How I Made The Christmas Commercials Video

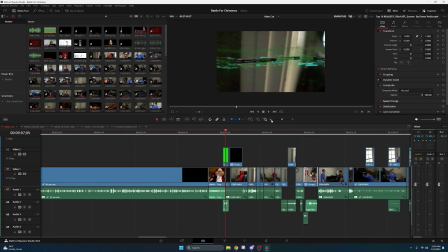977s
And then I used it to match, because the last time you see me, right, if you recall,
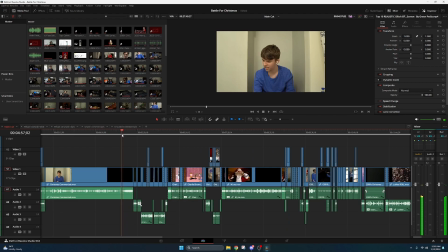984s
is the shot where I shut the door, and then I open the door, and then it cuts, right? But that's on Earth 1. So then all these commercials happen,
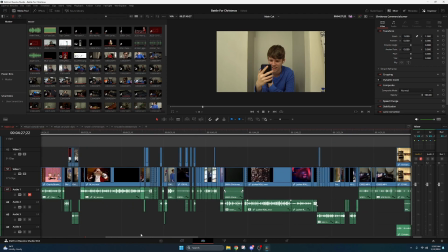996s
and we get the little glitch sound effect to let you know that we're switching worlds,
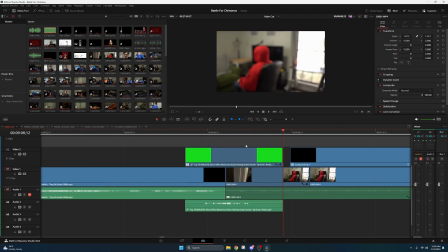1003s
and here's the action of me opening the door to go with it. The whole world hopping thing wasn't originally a part of the plan, so this was just me filming in continuity, and then when I realized that the world hopping thing was going to be a deal,
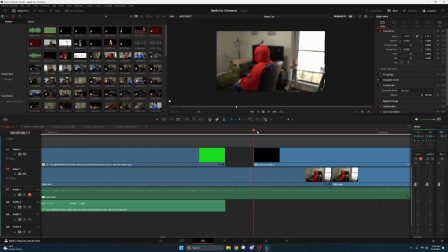1019s
that's where all the transitions came from. Alright, then we have Ethan being funny for a lot of different clips.
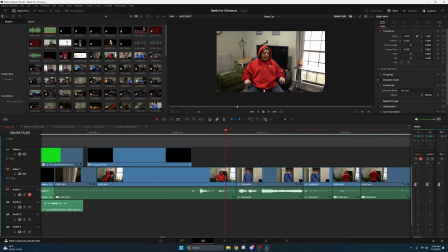1027s
Fairly simple. We actually forgot on the day of filming to get my reaction shots to this opening scene. So this was done after the fact. These were filmed days later. And then this little zoom in bit.
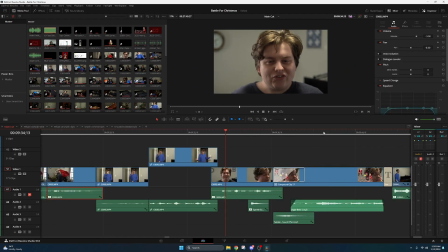1041s
The reason this whole gag exists was because we had filmed this shot right here and this shot of laughing. And in my head, it was going to work out to where Ethan says, "It's a Christmas miracle," wink, and then we laugh.
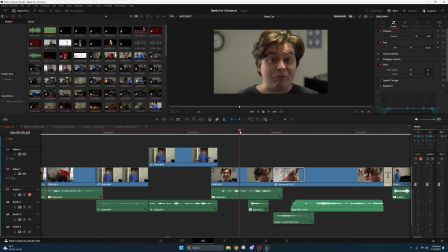1059s
The problem is he says that and we immediately start laughing. There's no pause. There's no wink. There's no nudge to the camera, right? So I had to actually create that. And what I chose to do to hang on that moment is to make a shitty star wipe and find a bunch of
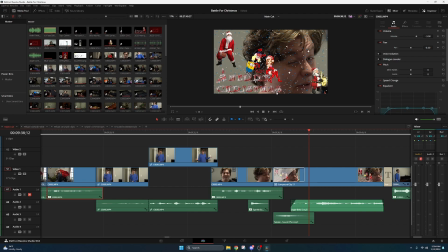1077s
epic little Christmas gifts that I thought were humorous and snuck in our little gnome guy. So if you've watched the crossover, you'll know that this guy shows up in every single video. Some of them he's a little bit more hidden than others, but that's where I decided to stick him. So there he goes.
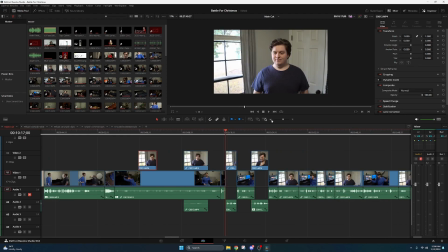1095s
And then this entire conversation was filmed in 2 different takes. We didn't have 2 cameras, right? So the way this worked was we filmed all of Ethan's stuff first, and I would just sort of improv the dialogue with him.
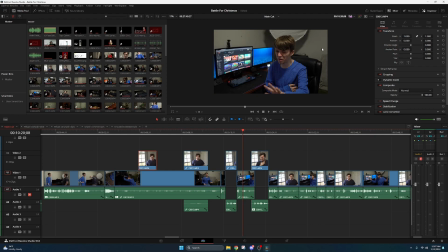1111s
And then I had to remember what dialogue I said in the improv so I could reuse it here.
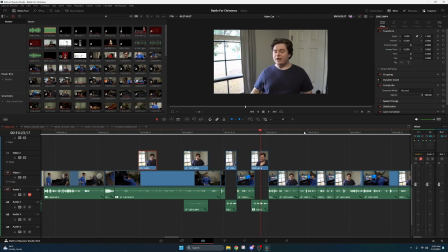1119s
So Ethan's behind the camera in these shots, and I'm behind the camera in here. And the result of the conversation is just editing, man.
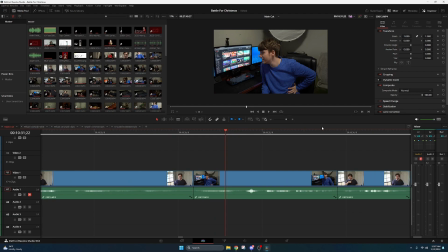1127s
Timing is the basis of all comedy and the basis of all editing.
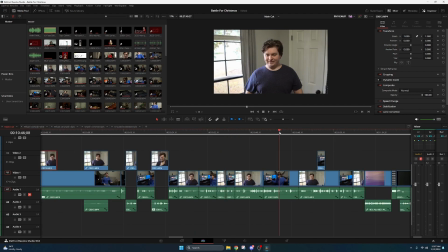1132s
And you just sort of suit it to taste. It's all instinctual. The longer you do it, the easier it gets to sort of feel out a scene like that.
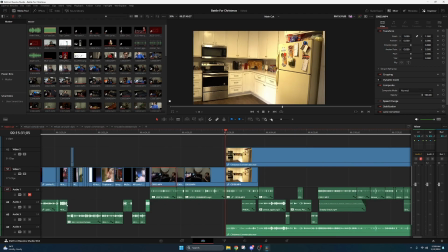1141s
And then the Denver conversation stuff, which, again, don't have Denver's footage anymore. So I can't really break down any of the shots.
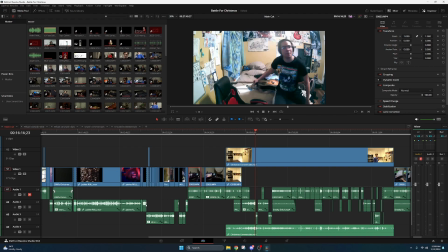1151s
But similar to the Jay stuff, me and him got on Discord pretty early on, and we improv'd the dialogue. He did 2 takes with me, both of which ironically started him with him doing a song.
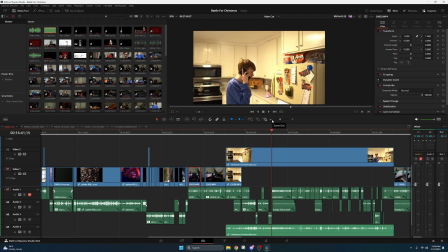1165s
And then what I would do then was try and remember as much as what I said in the improv and film these way after the fact, like weeks later.
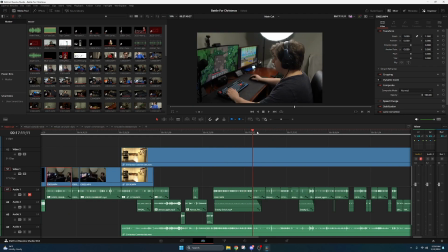1177s
The hard part was matching up Denver's footage with mine
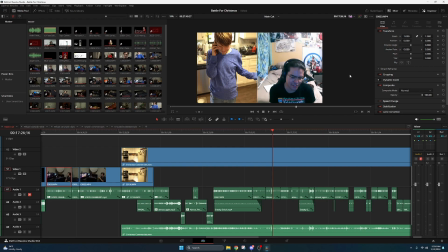1184s
And so I originally was going to do the lazy route of just like having his voice over the phone. But I'm like, no, I want to see what he's saying. So I made these sort of little split screen animations where you could see both of us.
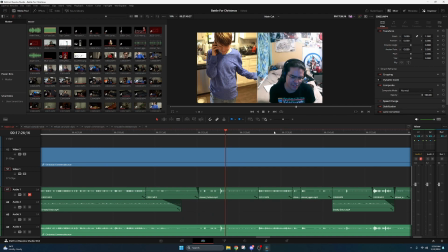1198s
And then if I forgot to improv a line, I could just use my voiceover from the call and then sneak it in there while he is full screen, essentially.
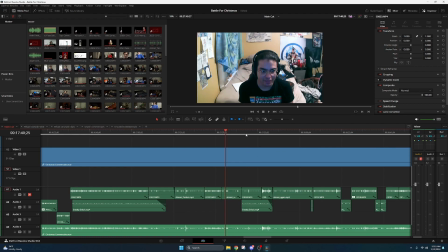1209s
And then if I don't like what he's doing on camera, I can cut back to me full screen.
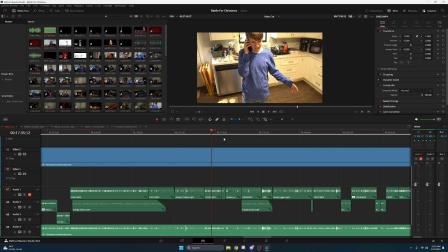1215s
And using that was a little bit of trickery to be able to shorten it down and make it feel more natural.